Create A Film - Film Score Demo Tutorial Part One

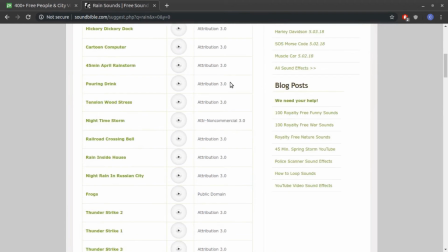Now this does have some license attribution on there, and you want to look that up for the very, the different types of attribution that you have to give in a film. You want to go for the public domain stuff, the things that you don't really have to credit too much.
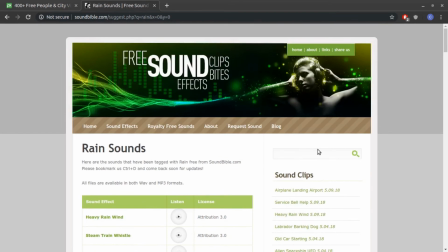But you can download a bunch of sounds there. Otherwise, you want to make sure that you just give the appropriate credit. But otherwise, it's royalty free and free to use. So SoundBible and Pixabay.
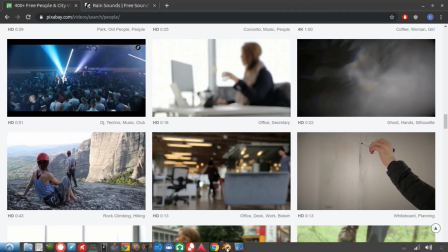And then what I did is I downloaded all the things that I thought I would need, and I went to Blender and the video sequence editor.
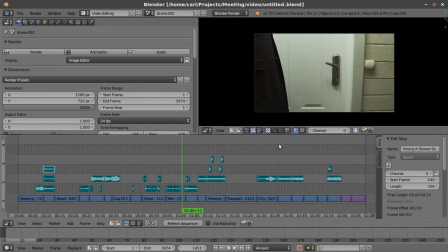Now this is Blender 2.79. This is not 2.8, and there's no reason for that. I just clicked on the nearest Blender icon that I had down here, and it was still set for Blender 2.79. It doesn't matter which video sequence editor you use.
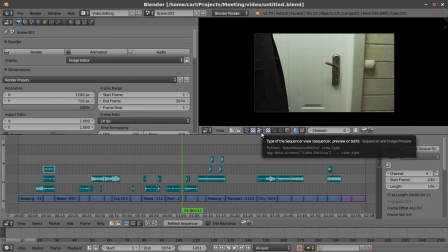They are a little bit different between 7.9 and 0.8. But essentially it's the same kind of thing that you would see in either one of them.
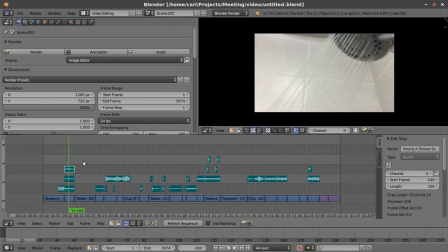So you can see I have my shots down here, and I put my shots together in sequence.
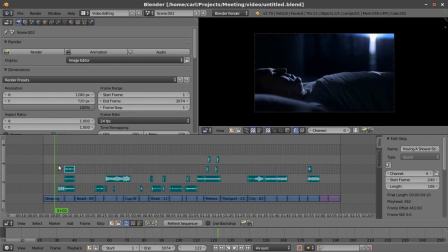I just tried to tell a story. I started with a guy sleeping, and this clip actually had him hitting the alarm,
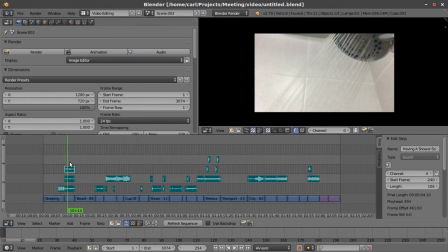and then I found another shot of a shower head turning on.
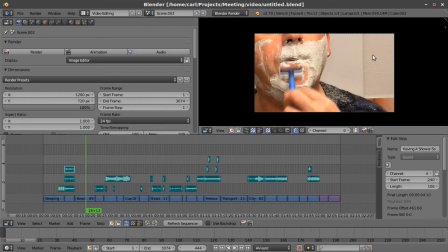I thought that would be good. And then I found this shot of a man shaving,
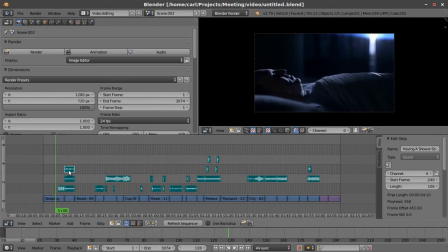and I thought he didn't look much different from the profile that we saw over here, so I thought that might work pretty well.
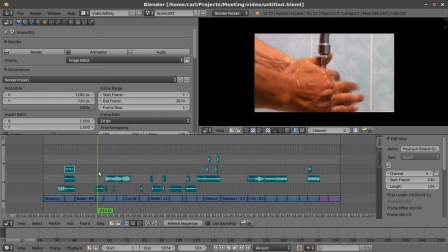I pieced that in there. And then a shot of someone washing their hands, man's hands washing hands.
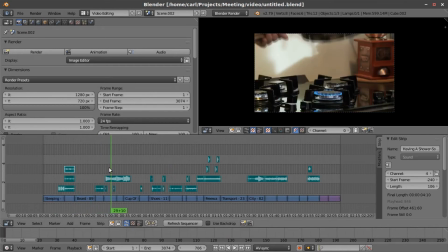I thought that would fit in there. And then I thought, well, maybe he's making breakfast. So I found this shot here of someone turning on a stove, male hands turning on a stove, putting a pot down. I found this close-up of burners. It probably is from the same stock submission.
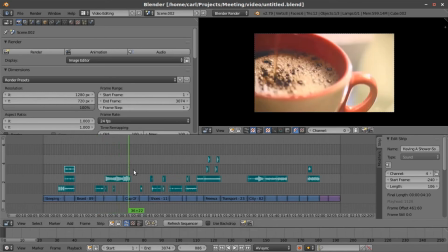It looks like it's the same burners. And then I found this one here of someone pouring a cup of coffee.
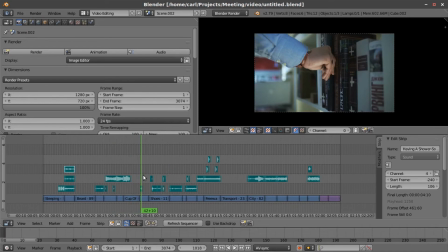I thought that would be appropriate, and it kind of implies eating breakfast. And then I found this shot, which seemed to really have nothing to do with what I'm doing here, but it was a person, looked like they were in dress clothes, pushing a book into a shelf.
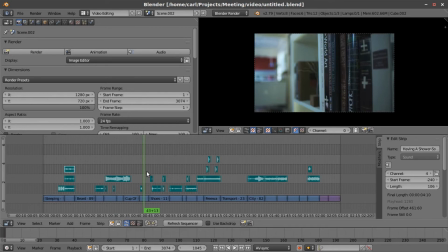And I thought, well, maybe this man has gotten up and he's ready to go, and he's just cleaning up, tidying up a bit. And you see a moment here where he's pushing a book back into the bookshelf before he goes on to leave the house. I thought that might fit in there to give a little bit more of a person's presence to this little short film.
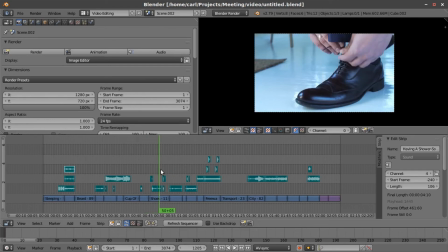Then I found a shot of a man tying shoes. I thought that would be appropriate. That would fit pretty well.
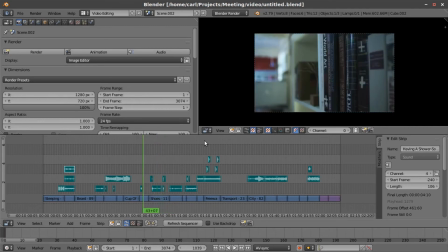So there's tying shoes. And it's quite possible that these are from the same stock submissions as well, that this actually might be the same actor.
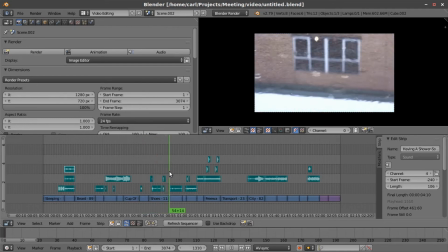I'm not sure. And then I found...
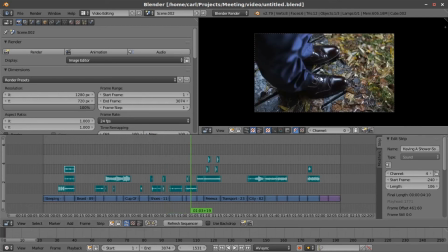actually, what I found next was a shot of a man stepping out in dress shoes out into the rain,
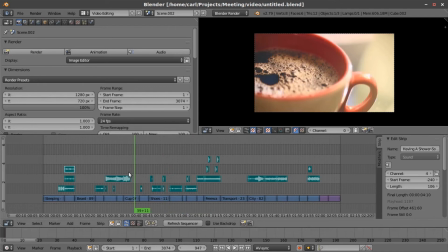and I noticed that these shoes were the same shoes as over here,
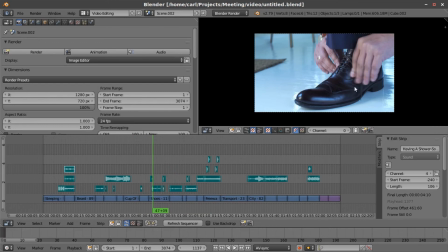and I thought that this must come from the same submission.
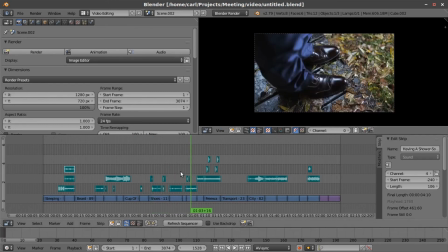So I grabbed that one, and since it's raining,
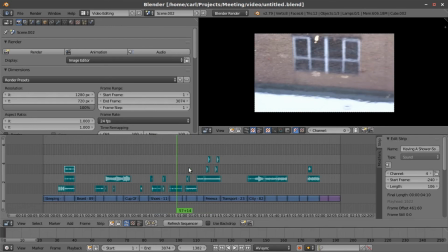I went back and I found a little stock piece here of some rain just you see the reflection in the rain there.
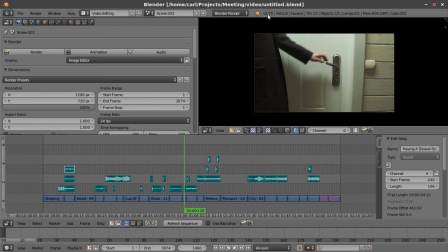And then I found another clip of someone. It looks like a man. It's hard to tell, but it's someone in a trench coat, in a business coat, opening up a door. This is actually a green screen shot. So the door opens, and then there's a green screen back there, so you could use it for VFX if you wanted to.
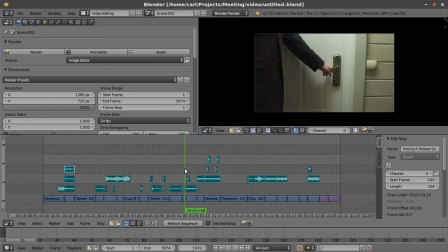But I just cut it off right when the door opened and then jumped to the next shot where someone is stepping out into the rain.
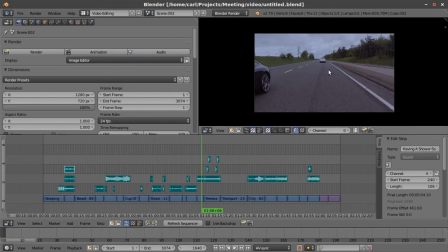I thought this was telling my story pretty well. And then I cut directly to some footage of... cars on a freeway in the rain.
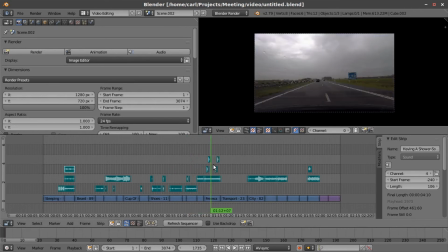There happened to be some with some rain going, and I thought that fit nicely. And then you can see here the rain seems to be letting up a little bit, and I thought, well, I can get out of that.